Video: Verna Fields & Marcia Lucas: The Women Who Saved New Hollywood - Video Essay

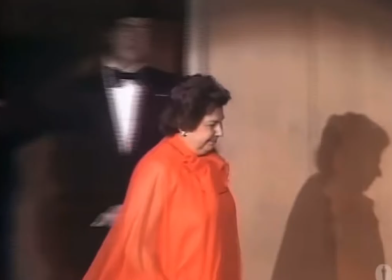In her late 30s, Verna Fields got her start in the industry as a sound editor.
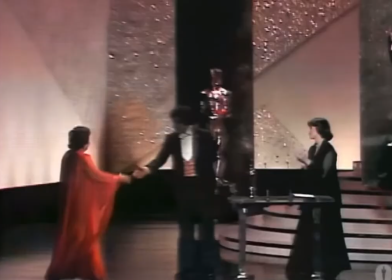As Fields worked her way into film editing in the 1960s, she earned a positive reputation and the nickname Mother Cutter.
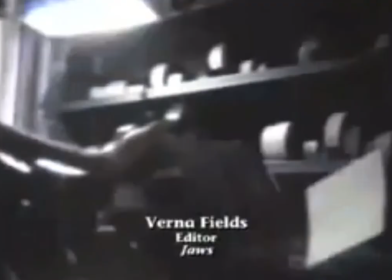We all refer to Verna Fields as Mother Cutter because she was very earthy and very maternal. She cut her films at her house, in her pool house. in the San Fernando Valley, and it was a very Hamish kind of a work place.
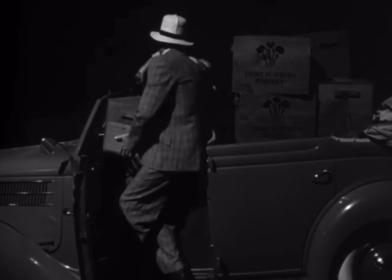Field's style can be best described as fearless. She had a less is more approach to editing that gave her films direction
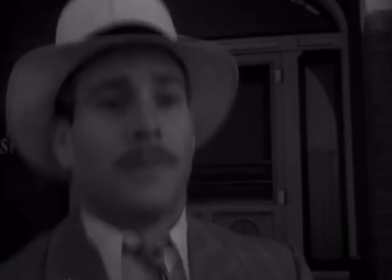and allowed for audiences to be active participants in the story's development.
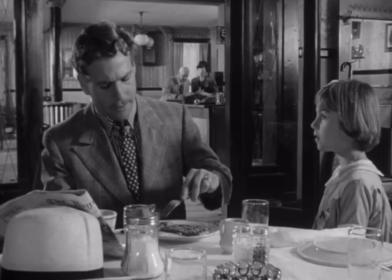Instead of simply evoking empathy from her audiences, she made them feel swept up in and a part of the on-screen emotions.
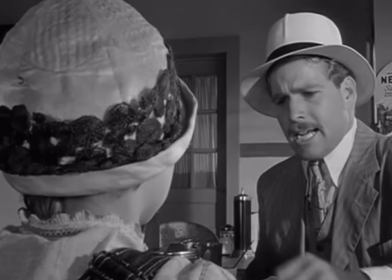Fields was also great at conveying complex emotions with well-timed reaction shots.
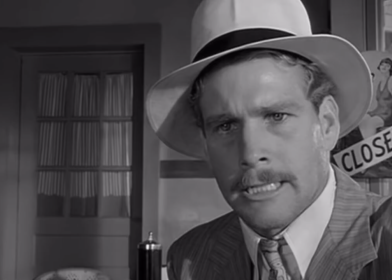Often, editors hold on an actor's performance to reveal a character's emotional story.
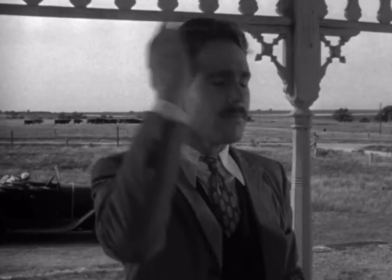While having a moment like this with a character can be beneficial, it can easily feel disingenuous.
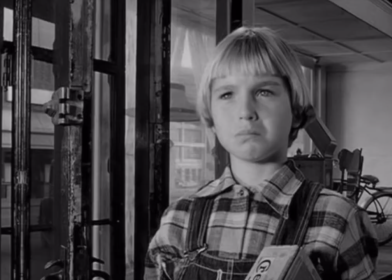Fields didn't allow for this potential misrepresentation of emotion, and her technique made her attractive to directors.
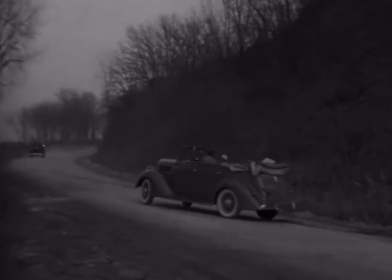Fields was also known for her unconventional choice to work on set during production.
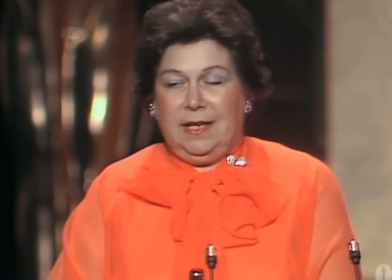This improved her understanding of her collaborators and their creative visions.
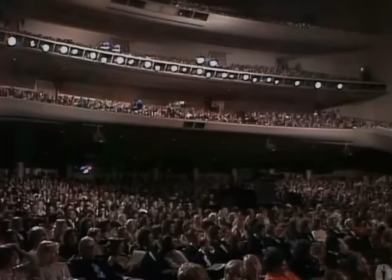By the 1970s, she had a positive relationship with three notable directors,
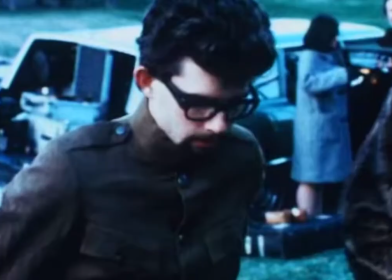Peter Bogdanovich, George Lucas, and Steven Spielberg. In 1972, George Lucas was working his way through his second feature film,
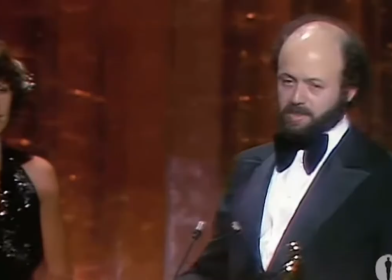American Graffiti, with his then-wife, Marsha Lucas, as the film's editor.
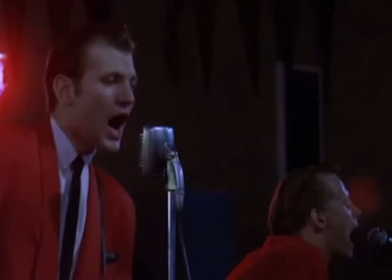While American Graffiti was and continues to be praised for its character-driven story and iconic soundtrack, the film's production faced struggle after struggle.
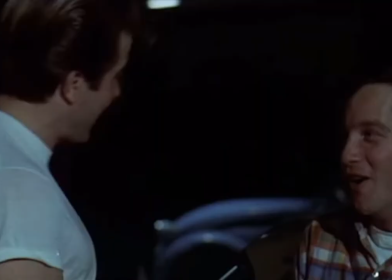For support on the film, the Lucases reached out to friends Steven Spielberg and Verna Fields.
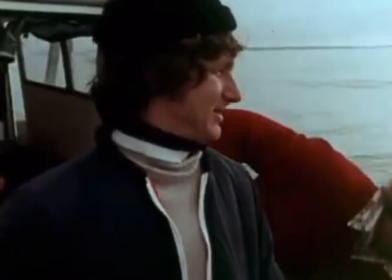Following the successful collaboration, Spielberg recruited Fields to work with him on his upcoming projects in both editing and producing.
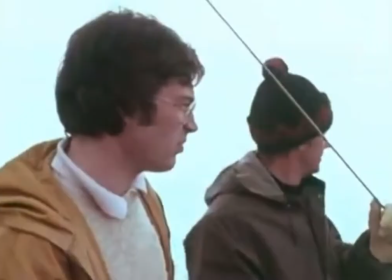This, of course, included Spielberg's 1975 film, Jaws. Like American Graffiti, the production of Jaws was hardly smooth sailing.
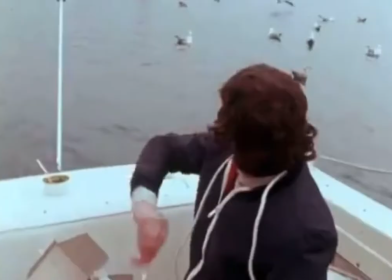Spielberg, concerned for the future of his career, faced conflict on set, budgetary issues, and three unconvincing mechanical sharks.
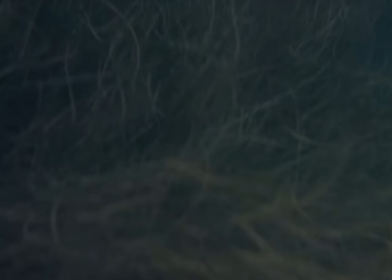Fortunately, Fields sought out solutions in the editing process that ultimately saved the film and made it the blockbuster it is.
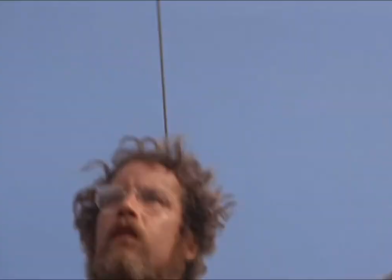Fields and Spielberg quickly discovered that all suspense was lost as soon as the faux shark was directly revealed on screen.
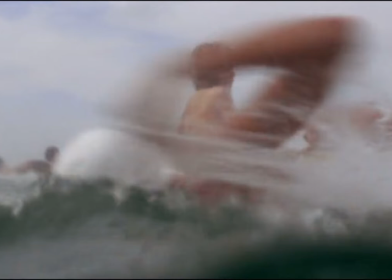To solve this, Fields cleverly cut out the footage and instead built tension by editing around the shark.
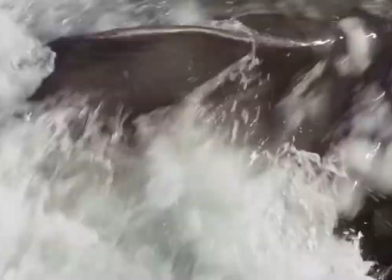She used POV shots and quickened the pacing to make audiences afraid of a villain that was simultaneously unknown and inescapable.
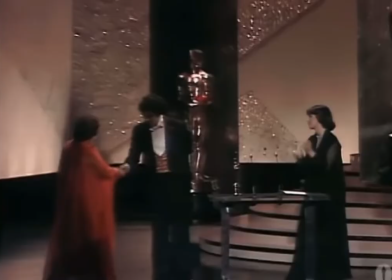Fernand Field's successful cut of Jaws landed her an AEC Eddie Award and the Best Editing Academy Award in 1976.
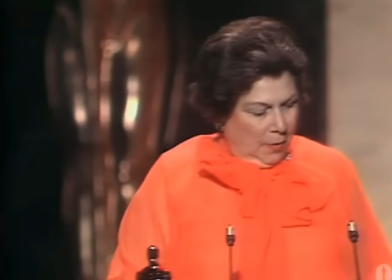In fact,
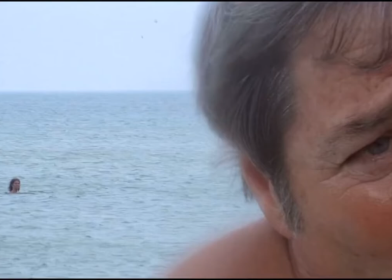the buzz surrounding the editing of Jaws was so unprecedented that Fields actually got to participate in the film's promotional tour alongside Spielberg.
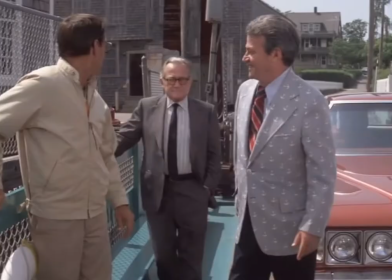Following Jaws, Universal Studios offered Fields a position as vice president of feature production.
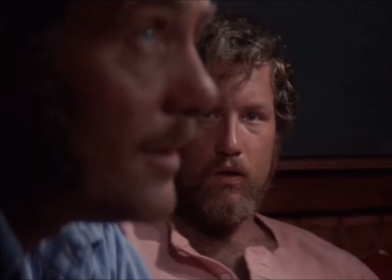She took the job, and subsequently, Jaws would be the last film that Fields would edit. it.
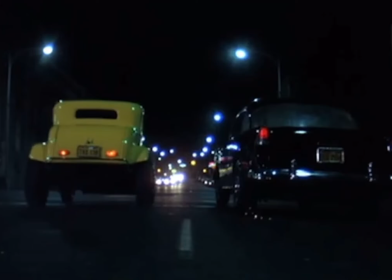Now, let's rewind back to 1964, when Verna Fields was celebrating a successful awards season with American Graffiti co-editor Marsha Lucas.
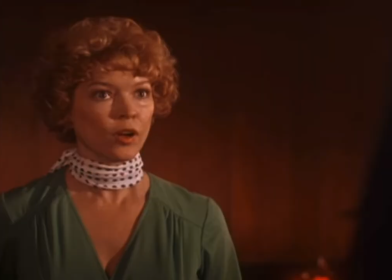During this time, Marsha Lucas was editing Martin Scorsese's first studio feature film, Alice Doesn't Live Here Anymore.
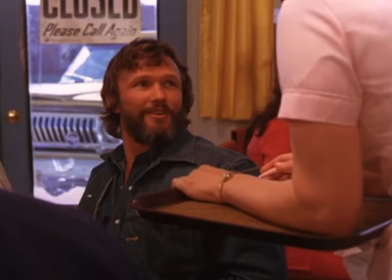Lucas recalls that she took the job to gain editing experience outside of her husband's projects.
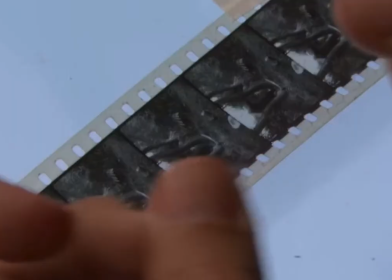Up until this point, Lucas had been working in the industry first as a film librarian and then as an assistant editor.
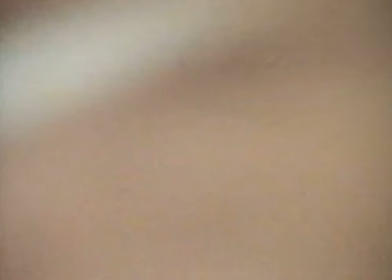In 1964, Marsha was hired by Verna Fields to work on a government-funded documentary as her assistant editor. Fields also hired graduate students from USC.